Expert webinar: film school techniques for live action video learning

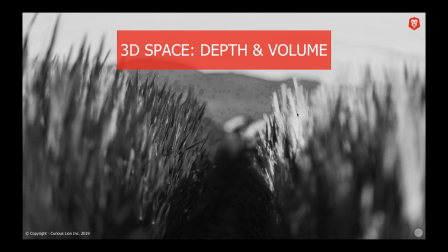All right. I'm going to move on to the third question here. Elaine, I see your question there. We'll definitely get back to you on that as well. Okay, so the next one is about 3D space. So we've talked about the 2D space and the sort of magnetic edges of the frame and how to place things on the frame. Now we're talking about depth and volume in the frame.
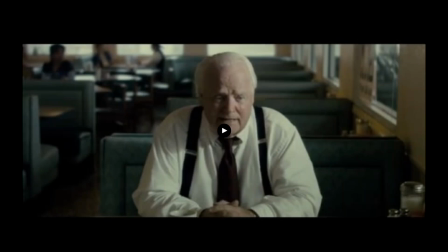Okay, and the next clip is from a documentary called The Imposter, which I think was on Netflix. For those of you who haven't seen it, you may want to skip this because it's got a bit of a spoiler alert in it. So I just want to warn you about that.
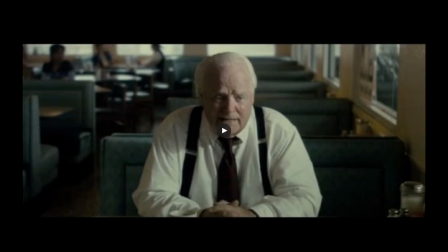But it's a great example of different creative uses of point of view.
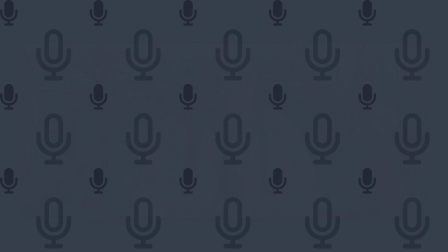So let me go to the video.
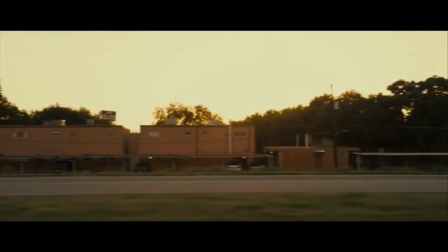Okay. Let's dig in. I think Bart Layton made one of the smartest, simplest decisions I've ever seen for a doc.
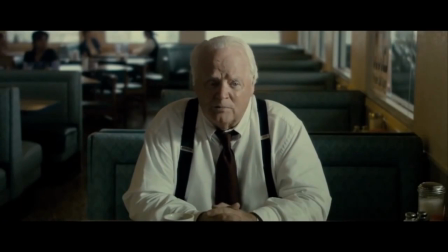And it's this. Every subject in this story is shot in a normal interview style, looking off frame at someone else.
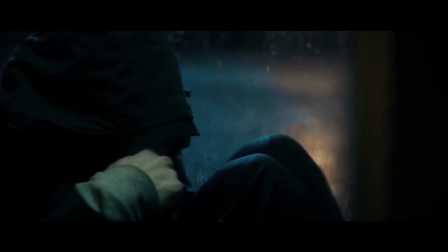Except for our bad guy.
And as long as I remember, I wanted to be someone else.
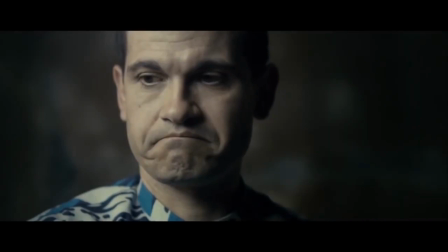Who looks right at us. That's it. Dead simple. This angle puts us in the same room as the bad guy, judging him.
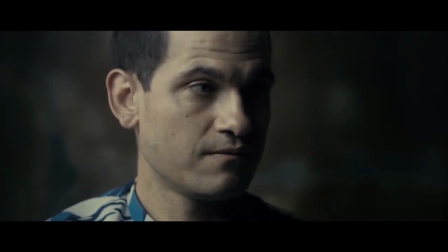But the same angle also makes us really susceptible to how persuasive he is. In other words, we know he's the bad guy, but that doesn't protect us.
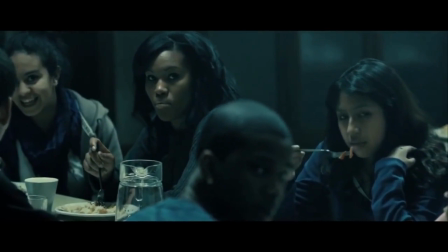If you watch closely, you'll see a bunch of other decisions in the film that stem from this. Most of the reconstructions are shot from the impostor's point of view.
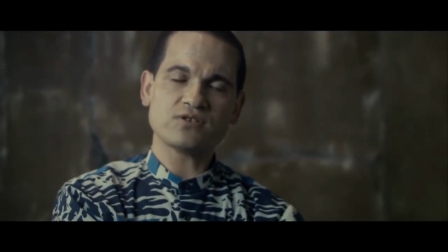He even lip syncs, across past and present.
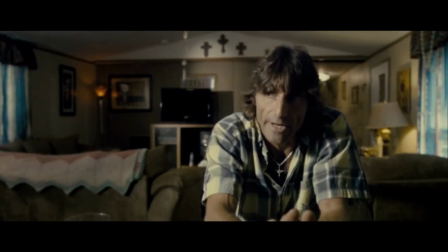Other people we see from above or from below, but we're eye level here. Plus, these subjects are framed in depth, so you can see their environments and where they come from.
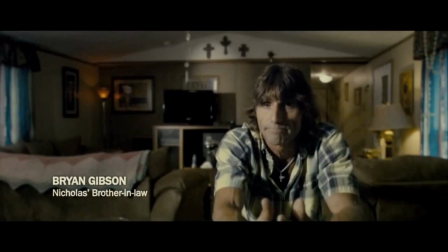But the impostor's background is literally a blur. He doesn't even have a title card telling us who he is.
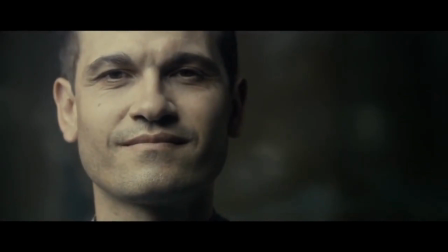Okay so all of these are clear directorial choices, but why? Why set up the movie so that the bad guy controls the story and how it's framed?
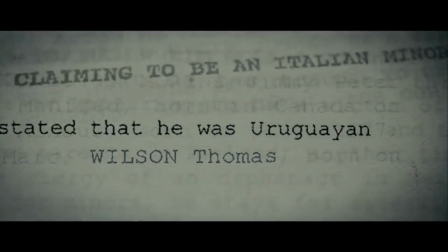Because the movie wants to trick you. Not in a gotcha kind of way. Just that the director wants you to experience this guy's persuasiveness.
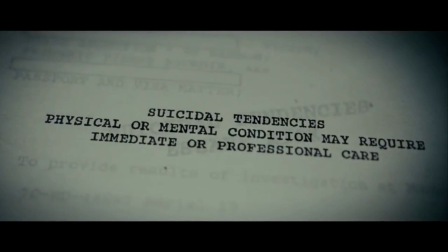See, he spends most of the story telling us how he lied to other people and how he tricked everyone.
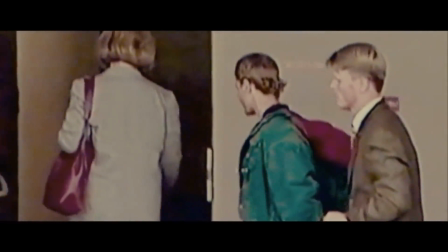So we know we shouldn't trust what he says. But then two-thirds of the way through the film, he plays on that.
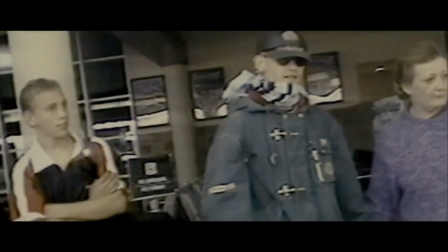Why did the family accept him so easily? Aren't they too trusting of him?
I didn't need to be Columbo to put all the pieces together.
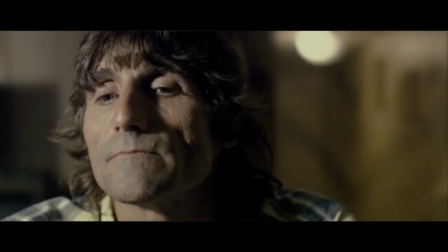I mean, why else would they accept this guy, right?
They killed him. Some of them did it, some of them knew of it, and some of them choose to ignore it.
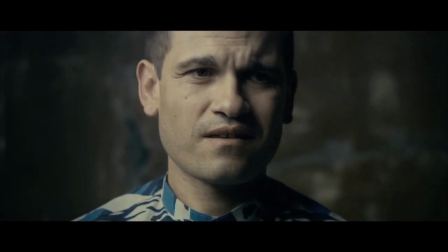Wait, what?
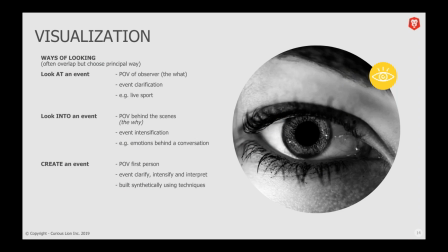So, a really fascinating film. I highly encourage you to see that anyway, even though I've probably spoiled it for most of you. What's so interesting about that is,
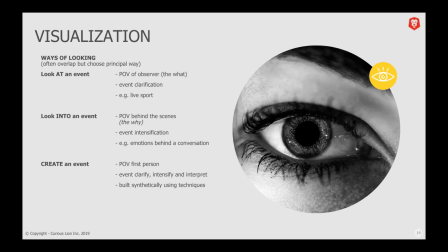again, it was a deliberate intent by the director to change something as subtle as the camera angle and the way, the point of view that you're looking at the action, right? So when you, in all the interviews with the main subject of the film, you're looking him right in the eye,
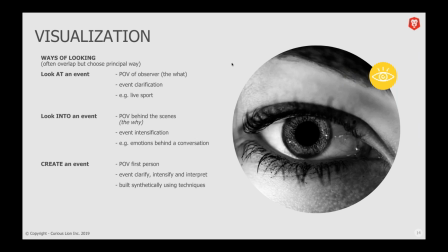but in all the interviews with everyone else, you're looking at a point past them, right? Very subtle shift. And what's happening here is a couple of things. So first of all, Well, there's sort of three ways of looking at an event, right?
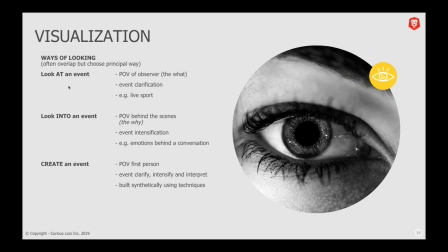And the event is basically the action, right? The story you're trying to tell or, you know, to meet the learning outcome. You can look at an event. So the point of view is of the observer, and you're looking at the what. So they call that event clarification.